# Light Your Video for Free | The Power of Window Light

Today, I'm going to show you three easy and inexpensive lighting setups that you can emulate or straight up steal.
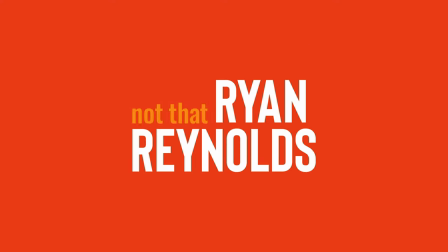Right now, Jessica and I are living at her sister's house.
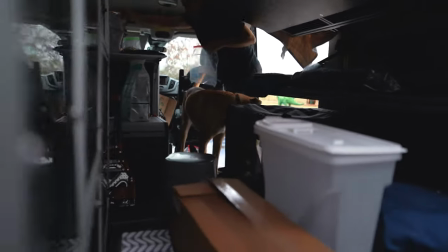[0:13]
We drove up in the van so we could only take so much stuff, and I ended up having to leave a lot of my lighting equipment behind. So, I've been spending the past couple of weeks trying to figure out how to cope with the loss, and luckily after a few failed attempts, I've kind of figured out that keeping it simple is actually the easiest thing. And lucky for me, there are a ton of free resources around this house for me to easily tap into. Windows. Now before we really dive into it, here are just a couple of things to keep in mind when you're looking for a place to film. First, your background. Find a window that's in a room that isn't a total mess.
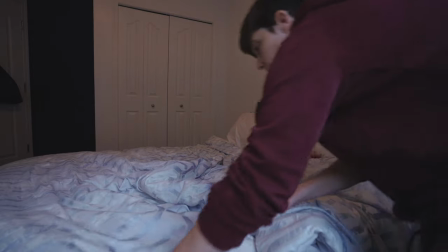[0:52]
If you're filming in your bedroom, make your bed. If you're filming in the kitchen, clear off the countertop. And maybe you've got some really fun accent wall that's a great color in your house that you can film in front of.
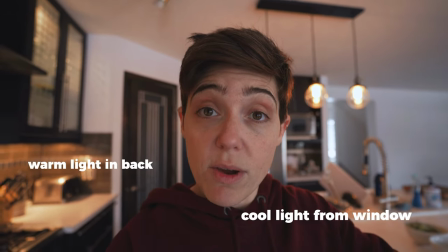[1:03]
And having a little bit of color contrast from the light that's coming in in front of you and the light that's behind you is going to make your video really pop.
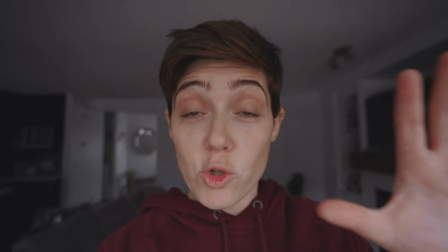[1:09]
Just always remember that the light in front of your face should always be brighter than the light behind you.
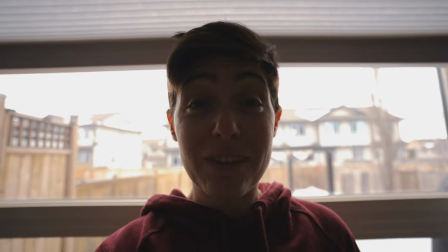[1:15]
Otherwise, you're going to be really difficult to see. And that doesn't make for a pretty picture either.
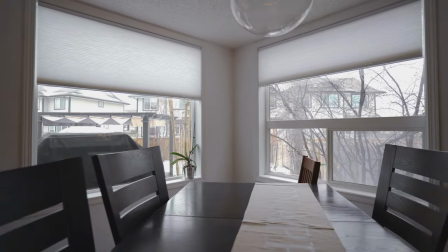[1:19]
Here in the kitchen, I've got two windows in front of me to either side, and then I've got those awesome three pendant lights in the background, and I've got the cabinet lighting.
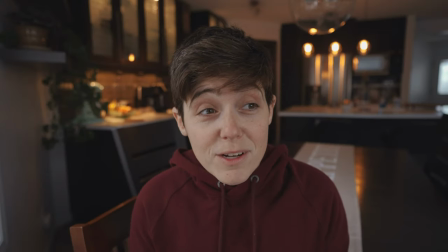[1:28]
This is the easiest possible setup that I found here because I don't have to add anything to it. I just stick my tripod in the corner and I'm ready to go.
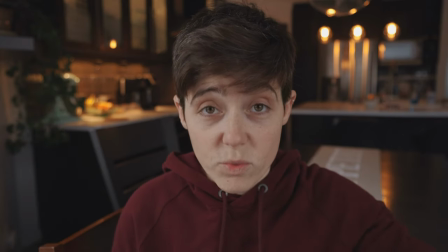[1:35]
Now there are shades on both of these windows, so I'm going to pull one of these window shades down to give my face just a little bit more definition.
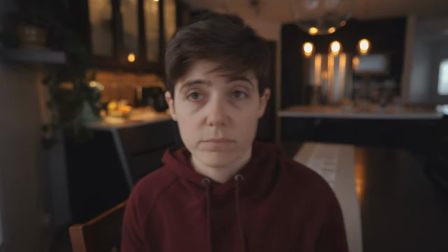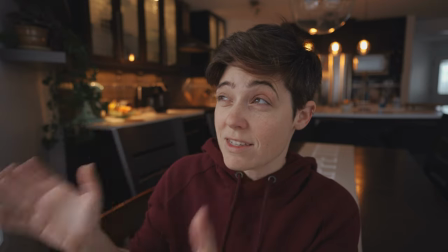[1:48]
There are certain times of day though where the sun hits this window in just such a way that it makes the light way too harsh, even with the shade down.
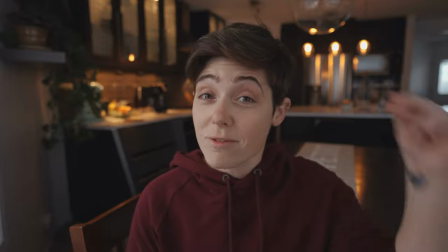[1:56]
So when that happens, I film in the living room.
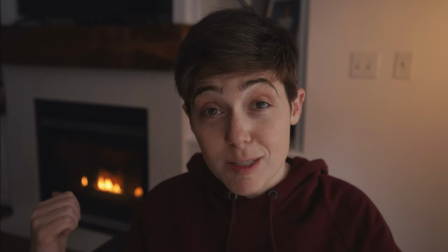[2:00]
So I've got another big window right here, and then I've also got the benefit of the fireplace behind me as another source of light, and also it just adds some nice visual interest.
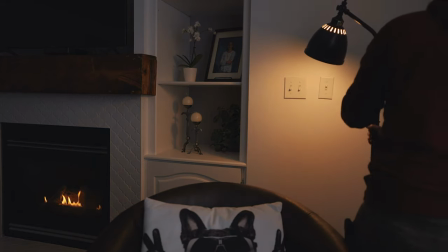[2:09]
And I placed one more lamp right back here just to throw some more light on the wall, just to balance the scene out a little bit.
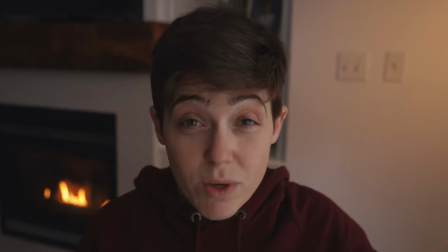[2:15]
So I could just leave this scene exactly the way it is, but for about $20, I could throw in a five-in-one reflector,
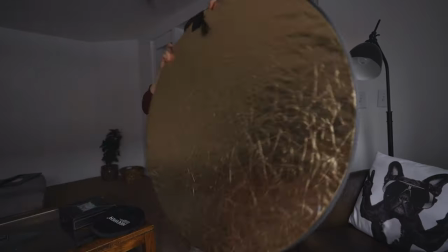[2:21]
and that's just gonna fill in some of these shadows and add just a little bit more light and balance to the scene.
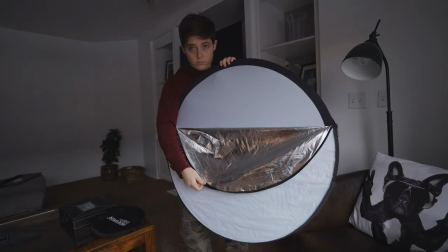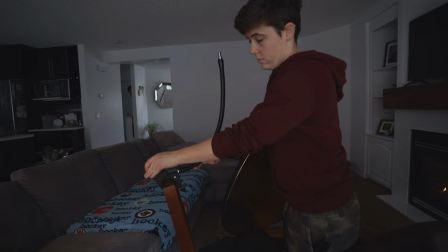[2:34]
Now, I don't have a light stand right now, so I'm literally just gonna hang it from this bendy arm thing that I got at the camera shop that I've just got clamped to a chair.
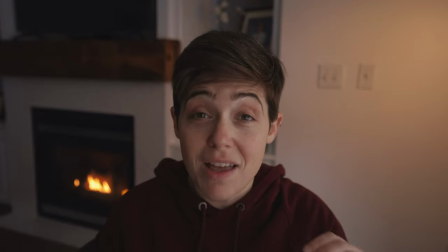[2:44]
You can pick up a simple light stand on Amazon for cheap, though.
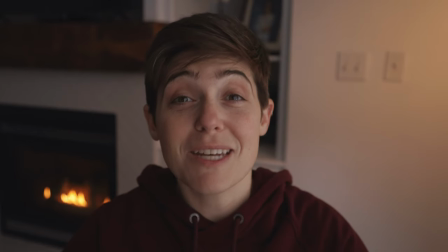[2:48]
So if you're not in a situation where you're invading someone else's home and you have plenty of space, I would totally recommend picking up a set like this.
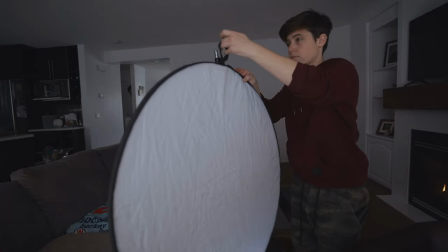[2:56]
And I'm literally just going to hang it right here from this little loop.
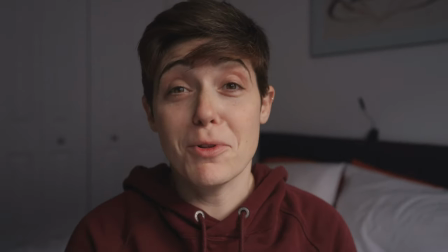[3:02]
The last setup is in our bedroom because, well, there are five people living in this house, and a lot of times I can't shoot downstairs in common areas.
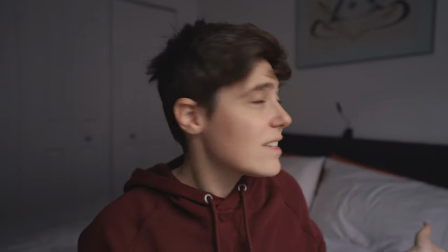[3:10]
I've got a nice big light right here, which is awesome, but the setup still looks a little bit drab, so why don't we throw some light on the wall back there?
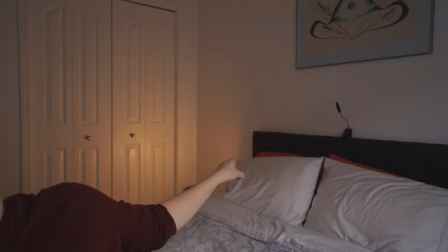[3:20]
Now you could totally do this with a regular lamp too, but I just got a set of these really cool RGB lamps for Christmas, and I kind of just want to play with them.
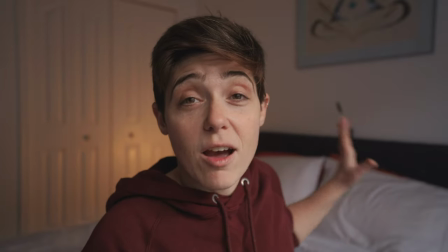[3:28]
Now just like before, I have the light behind me set up to a natural, warm light,
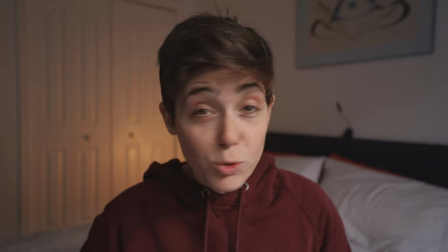[3:33]
but you can get crazy and creative and use all sorts of fun colors, and the cool thing about these little Aputure F7 mini lights is that they can do pretty much any color of the rainbow,
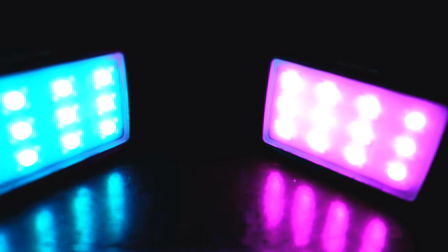[3:46]
and they do lots of fun special effects too.
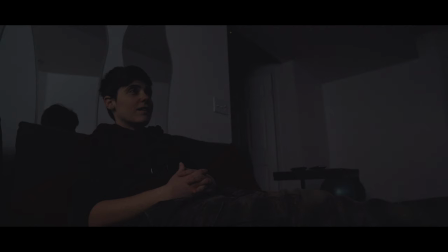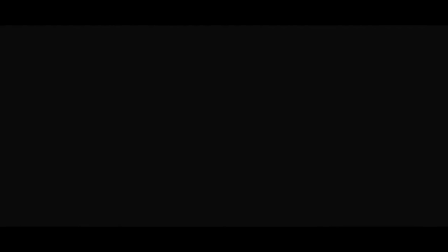Sorry, I got a little off track there. So there you go. Three simple, potentially free lighting solutions that you can do right here in your own home.